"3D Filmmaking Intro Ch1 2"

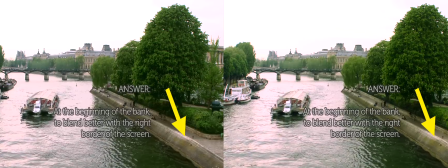Well, it's there, at the level of the beginning of the bank. This allows the image to blend better with the right border of the screen.
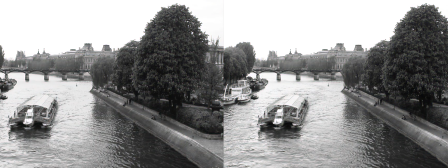This is one of the numerous effects that allows you to build a better 3D image. In fact, this leads us to a larger problem. Big out of screen effects that are cut by frame borders at a different depth can be quite disappointing.
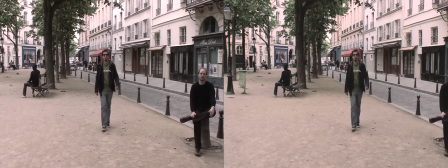That's right. Look at this character who's walking towards us until he's in a very strong out-of-screen effect.
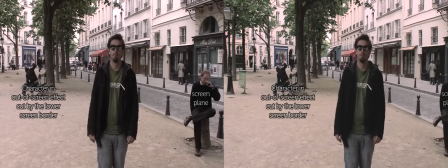This gives us a really weird impression.
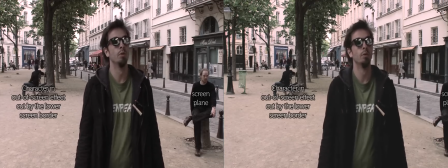The stereo says he's in front of the screen, while his legs, masked by the frame's edge, makes us think that he's behind the screen.
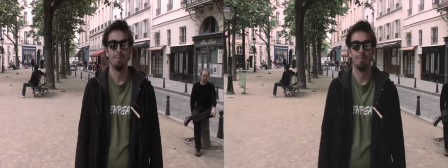This very common problem is called a stereoscopic window violation, or SWV,
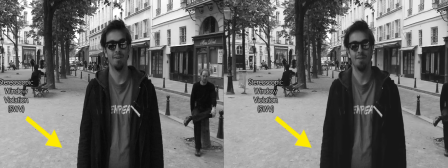and it should always be avoided, especially if you intend to project your image on a small screen. screen.